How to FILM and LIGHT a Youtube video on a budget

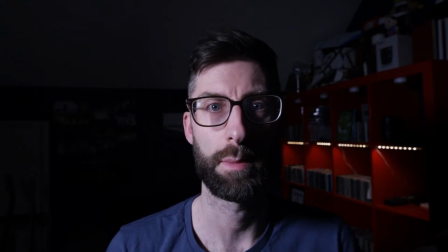[0:00]
Hi, I'm Nick from Twin Trees Creative. We're going to make this image transform. Let's go from this to this.
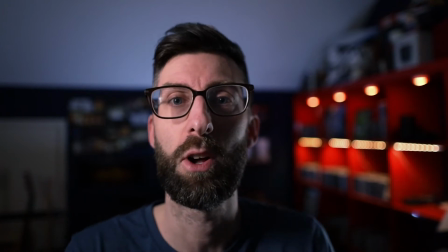[0:05]
So let's talk about how we got from the original image to this one,
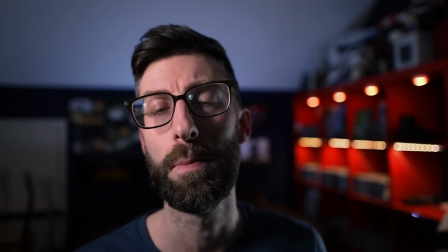[0:08]
what changes we made within the camera and to the lighting within the room to leave us with a much more professional looking and sounding image.
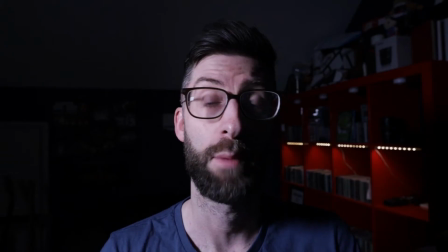[0:15]
So let's start at the start. Both the camera and the lens are by no means cheap,
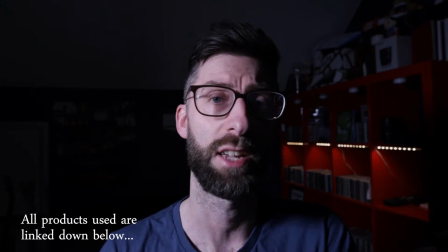[0:19]
but hopefully by the end of this video what you'll see is that by making subtle changes to your lighting and settings within your camera body,
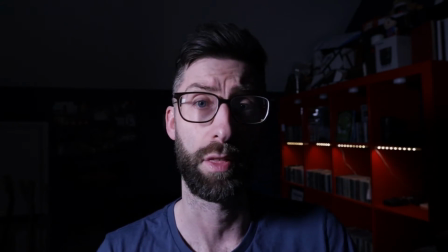[0:26]
you're going to get a much more professional look. And actually a lot of these things are things that you could do with a much cheaper camera body and lens.
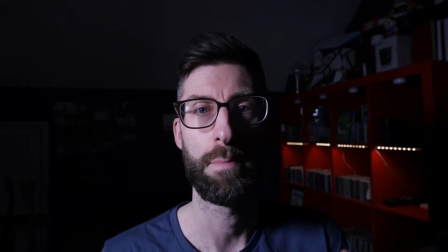[0:33]
Everything you can hear so far has come through the inbuilt microphone on the 6D Mark II.
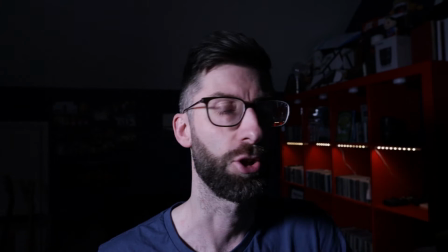[0:39]
We need to do something about that. As much as it serves a purpose, it just isn't good enough. So we're going to use the Rode VideoMic Pro.
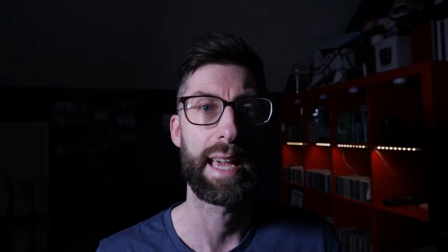[0:46]
We're going to put this onto our camera and you're going to hear significant difference and improvement straight away.
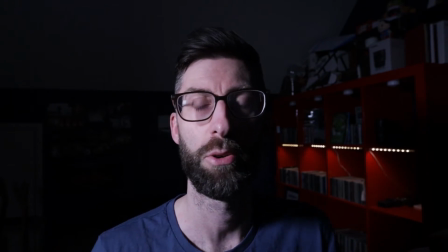[0:51]
Okay, so now what you're hearing now is myself through the Rode VideoMic Pro. Hopefully you should hear a massive difference. If there isn't, then I'll get my money back, but I'm pretty sure there will be. This is one of the biggest pieces of advice that I could give you.
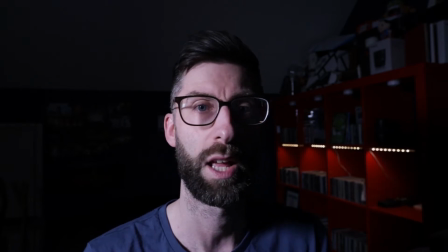[1:04]
The audio quality to all of your video content is so important. Whether you're talking directly to a microphone or a client is, whether you're adding some epic sound design to a promo video or some B-roll footage, the audio makes a massive impact on the person that's listening at the other end.
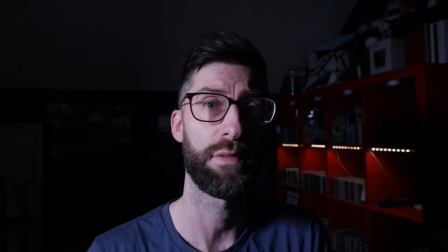[1:21]
In fact, without having changed anything visually, I'm pretty sure any of you watching this video right now will already think this video is more professional.
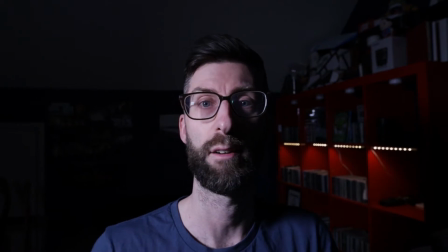[1:29]
So let's move on to the next stage. So what you've currently got is quite a flat image. There is no real separation.
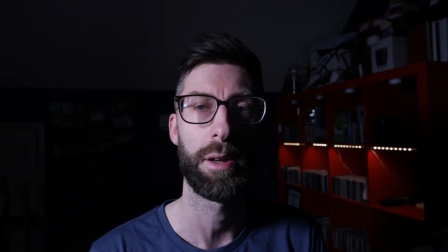[1:34]
We're currently shooting at 6.3 aperture and we are currently at ISO 800.
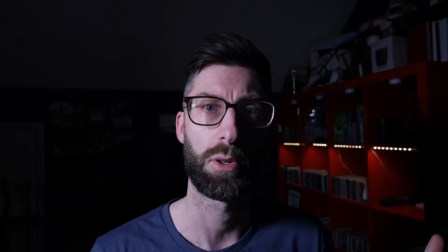[1:39]
So in an ideal world, I'd bring my ISO down closer to the native ISO for the EOS 6D Mark II.
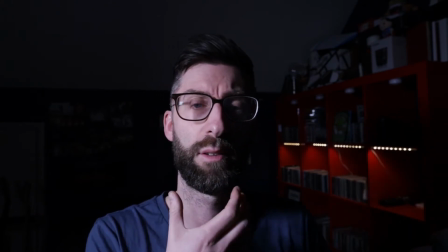[1:46]
We're going to want to create some separation between myself in the foreground and what's behind me in the background,
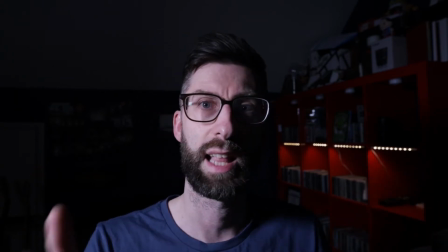[1:52]
which we do by changing and actually lowering down the f-stop. This lens can go down to 1.4, so let's take a look at what that looks like.
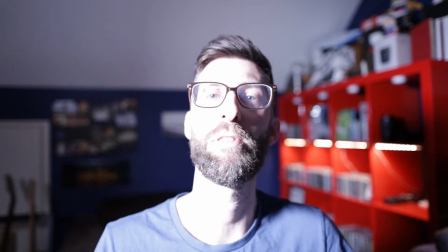[2:02]
Okay, wow, what an image, eh? What an improvement. So just bear with me.
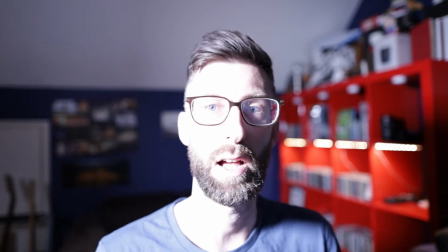[2:07]
We've gone down to 1.8 on our aperture now,
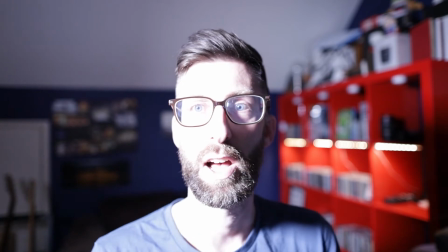[2:11]
which you can already see more clarity on myself compared to the background.
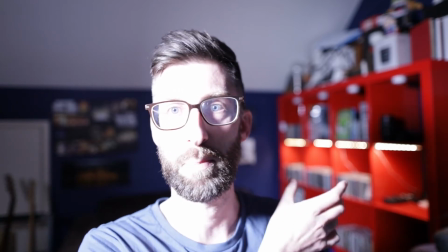[2:17]
So you're getting that real depth of field now, and you're getting a bit of bokeh on the lighting and some of the images behind my left shoulder.
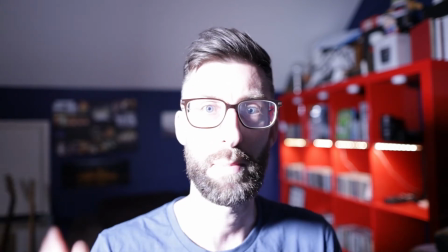[2:25]
We now need to move the ISO down because clearly it's shut out all of the light that's coming on my face and it's now overexposed.
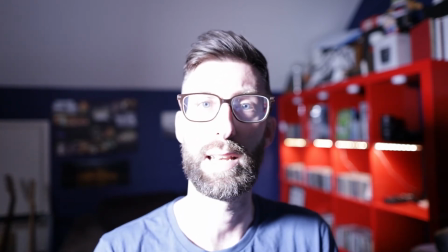[2:31]
So let's just reduce the ISO down now in line with the aperture change that I've made and see what that gives us.
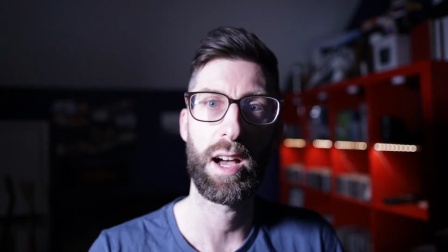[2:37]
Okay, so I've pulled the ISO right down now to 200.
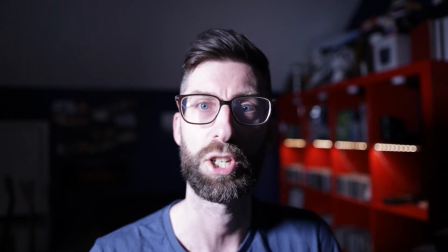[2:40]
We've got an aperture of 1.8, but as you can see, the harshness of the light to my right
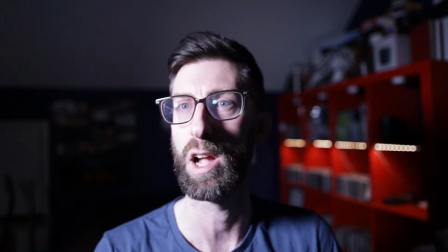[2:47]
leaves a lot of nasty shadows and it's far too bright on my face here. Let's look at what we can do with our lighting now then.
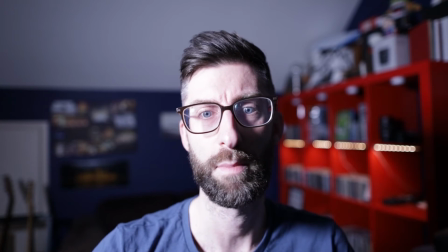[2:54]
So we're currently using, to the right of me for our key light, a Neewer LED light.
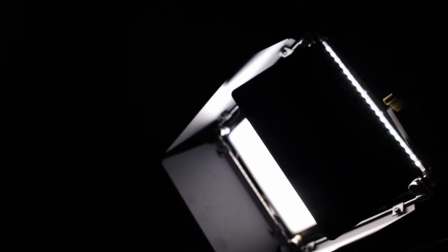[2:58]
I've got it turned down pretty much as low as it will go, and you can just see it's far too harsh, and my face is blown out.
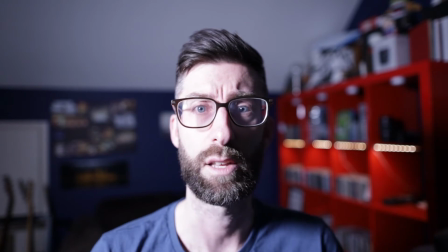[3:06]
So we need to diffuse that first of all.
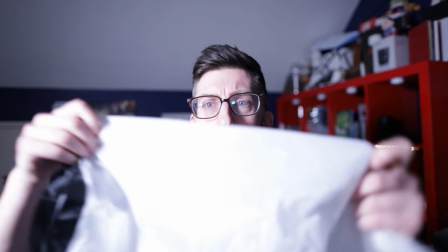[3:08]
So I'm gonna actually use this, which is a diffuser we've got for another piece of lighting.
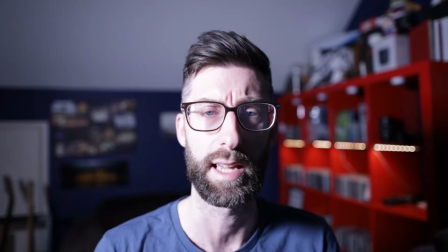[3:15]
And I'm actually gonna put that over the LED, and you'll see a major difference.
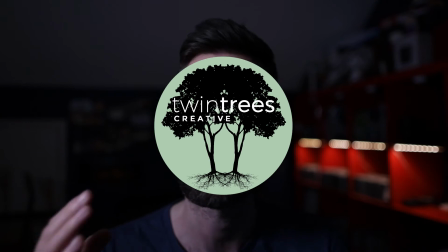[3:19]
Let's take a look. So the diffuser is now over the LED light and you can see a much softer image onto the right hand side of my face.
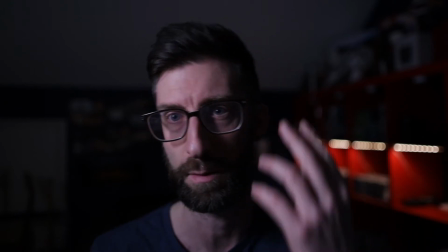[3:26]
There's still some huge shadows to the left of my face though. We've only got a little bit of backlighting.
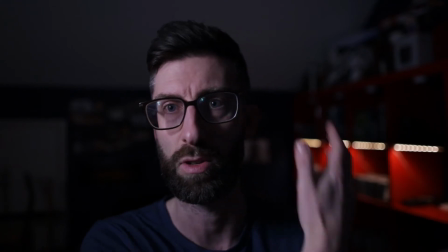[3:32]
So we need to do something to introduce some light to the left hand side of me.
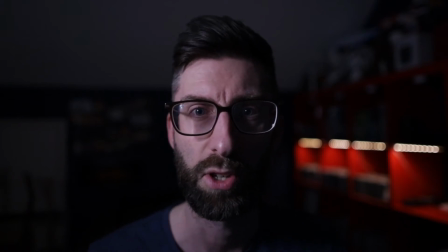[3:37]
It's a bit too dark and moody for the look that we're going for. So one of the things we can do to do that is introduce a hair light.
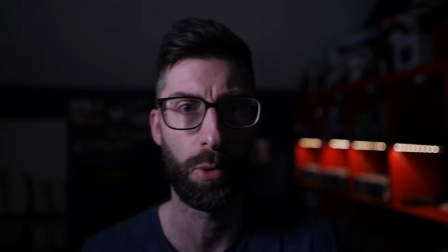[3:44]
I could introduce another key light to the front of me over there, but we want to introduce another hair light so we just get a soft
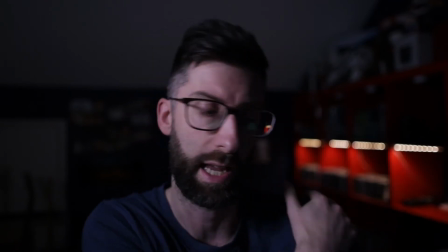[3:50]
lighting of my hair, my ear, and I guess my shoulder. So let's just see what that looks like.
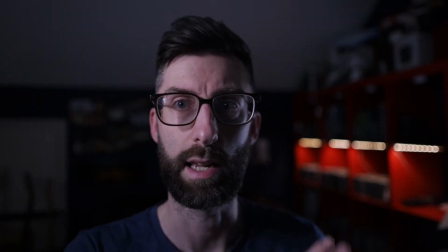[3:55]
Okay, so we've got our second Neewer LED now to the left of me, and that's acting as the hair light.
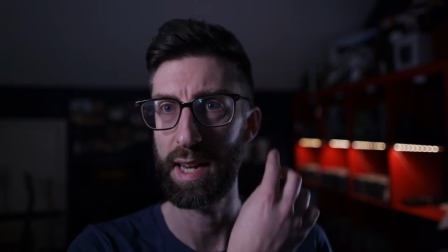[4:00]
And as you can see, it's just added a bit of definition down my neck and the side of my face without it being too overpowering.